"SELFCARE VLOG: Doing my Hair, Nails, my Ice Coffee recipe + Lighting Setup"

Guys, good morning. Saturday morning. You're enjoying the vlog. So I just took my iced coffee. I don't know if it's not hot. It's always ice. Because I like it. Okay, some of my crusty head. You see me as if I should enter the barbering salon and go cut it off.
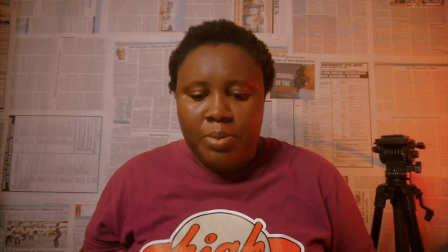So far, if you watch, I have a new light setup because I was watching a video today on TikTok and they were telling us
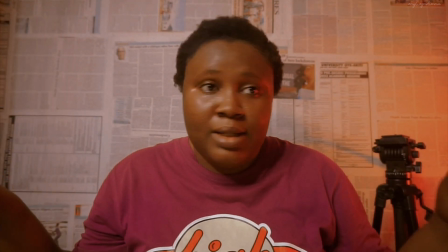about light composition and how we can keep our lights to be very fine to make it have this cinematic kind of look.
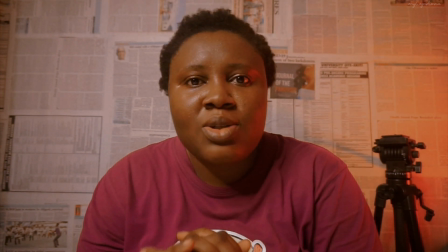So I had to just implement it. I'm currently using a ring light, not a softbox, but you know ring lights are always very harsh.
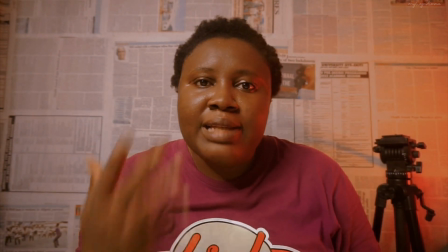But I don't put my ring light directly in front of me.
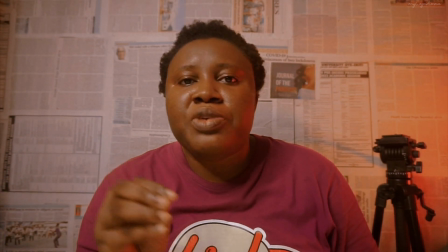So if you're a content creator, don't always put the ring light directly in front of you because its ring lights are always very harsh.
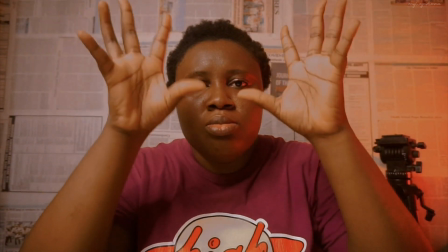If it's a soft box, that diffuser in front of your soft box will always diffuse the light down for you.
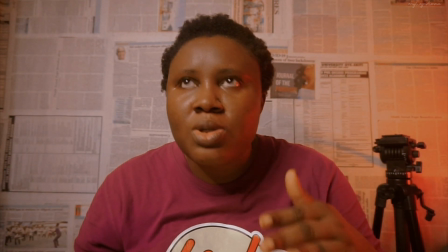But ring lights are always very harsh when you put them directly close to you. So what I did was, for my own to look this dim, I had to work on my settings of the light.
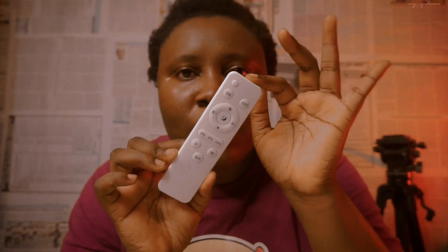So this is the remote my ring light came with. I did not do an unboxing for you guys. This is the remote my ring light came with.
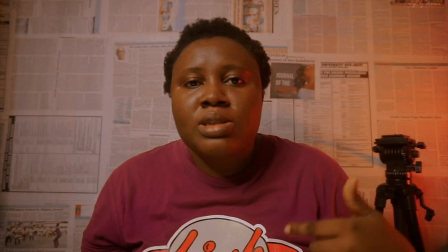And just being that I want my videos to look cinematic,
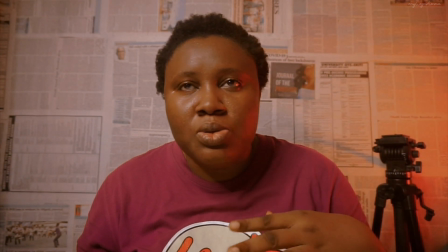I like that cinematic calm lighting that come with videos. So what I did now was to reduce the light.
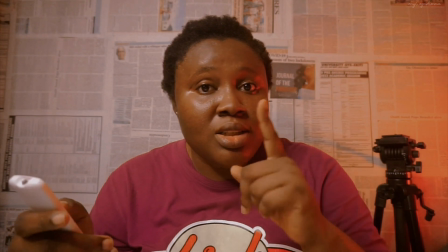What I did first was to change the light color. This ring light has 3 colors.
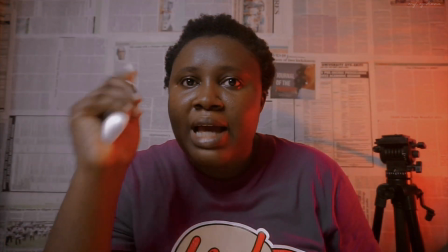It has this warmer yellow, it has this blue, and then it has this warm white.
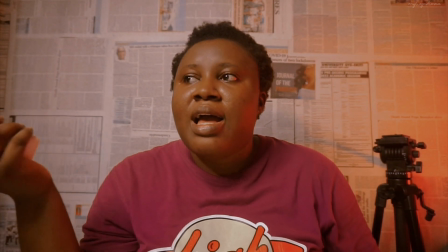So I like to use the warm white because it gives me this aesthetic feeling aesthetic cinematic feeling that I like.
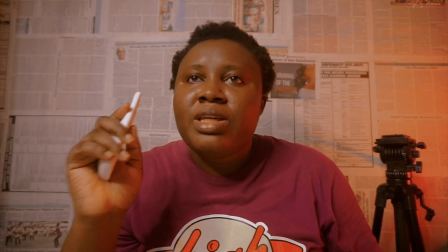So I always like to use the warm light. So it's changing it to the warm light is not just like this.
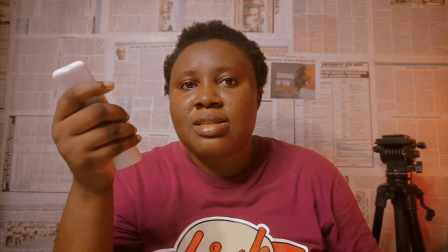It was as high as this. See how high it is. We are doing practicals here. See, but I had to.
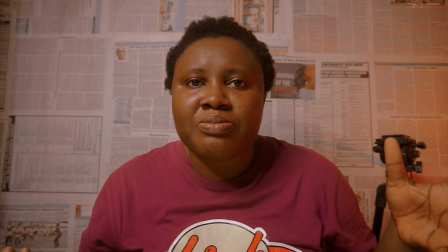It's still giving me that. It's not still giving the vibe I want it to give.
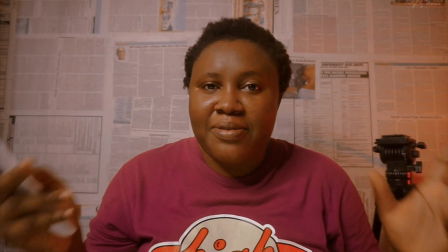That cinematic, calm, cozy kind of vibe. I don't know why I'm looking at my screen.
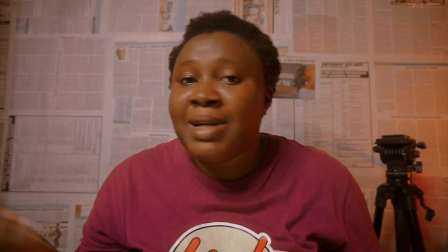So it's not giving me that cinematic, cozy kind of vibe I wanted.
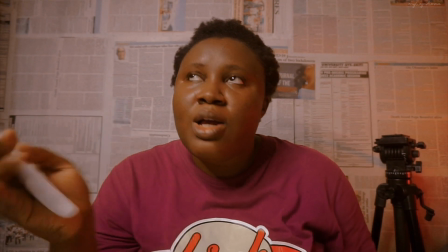So what I did was to make it look a bit dim and equal to my accent light.
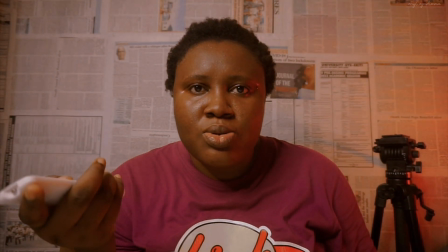I now had to reduce. As you can see, I had to reduce the lights.
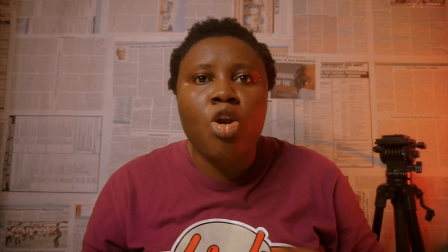So I reduced it to the lowest, and that's what I'm currently using.
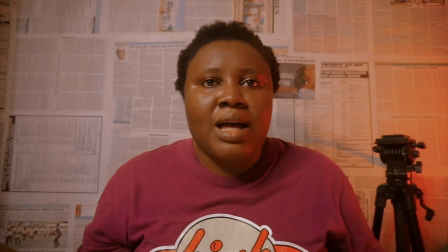It's balanced out now. This one is displaying its own, and this one is also displaying its own. So I think I'm going to be doing my videos like this from now henceforth because I like how it looks like. So this is currently 10 p.m. So and I'm trying to film content. So I'm going to show you guys my behind the scene, what my setup looks like, and also take you guys on this content creating nights.
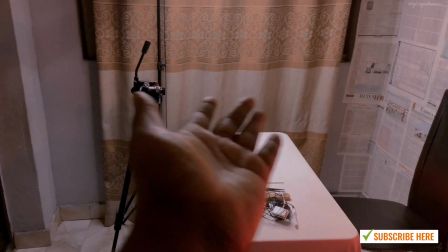So fam, this is what my setup looks like.
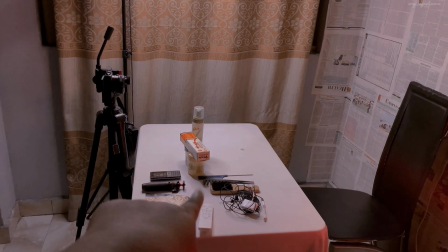These are my tripod, my hair care stuff, because I'm trying to make my hair look okay,
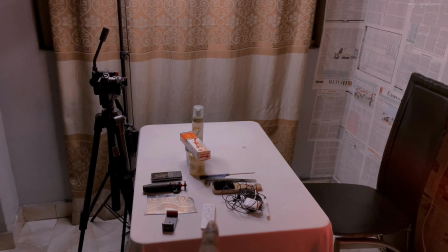and these are all the stuffs I need.
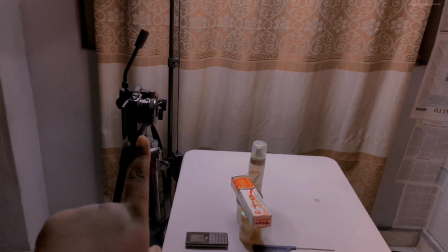So I actually set up my camera on portrait mode because I wanted to record for TikTok and Instagram.
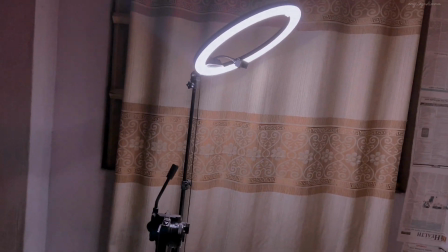So my ring light, I usually don't put it directly in front of me.
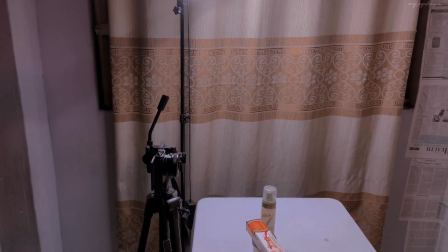I put it higher just so the harshness reduces a lot. It reduces because ring lights are always harsh.
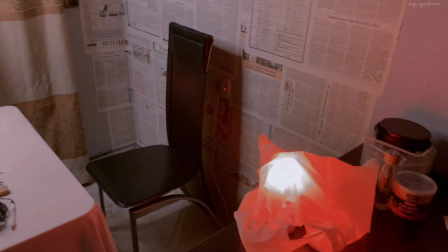Then this is my accent light.
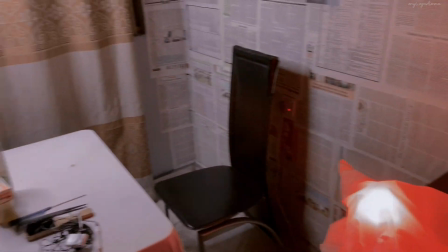It's a bulb that I just put nylon on it just so it gives the background some sort of effect and all of those stuff.
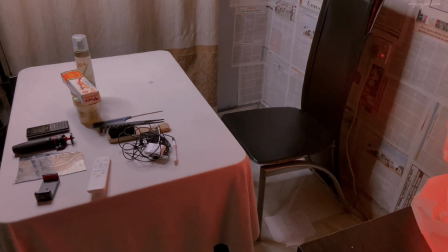So let's just start creating content. I'm talking too much. So guys, we are back.
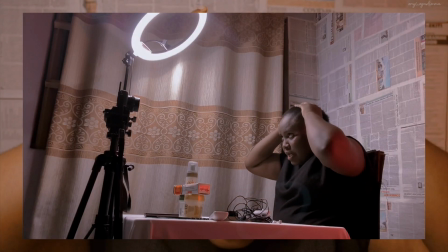I'm trying to make this hair look good.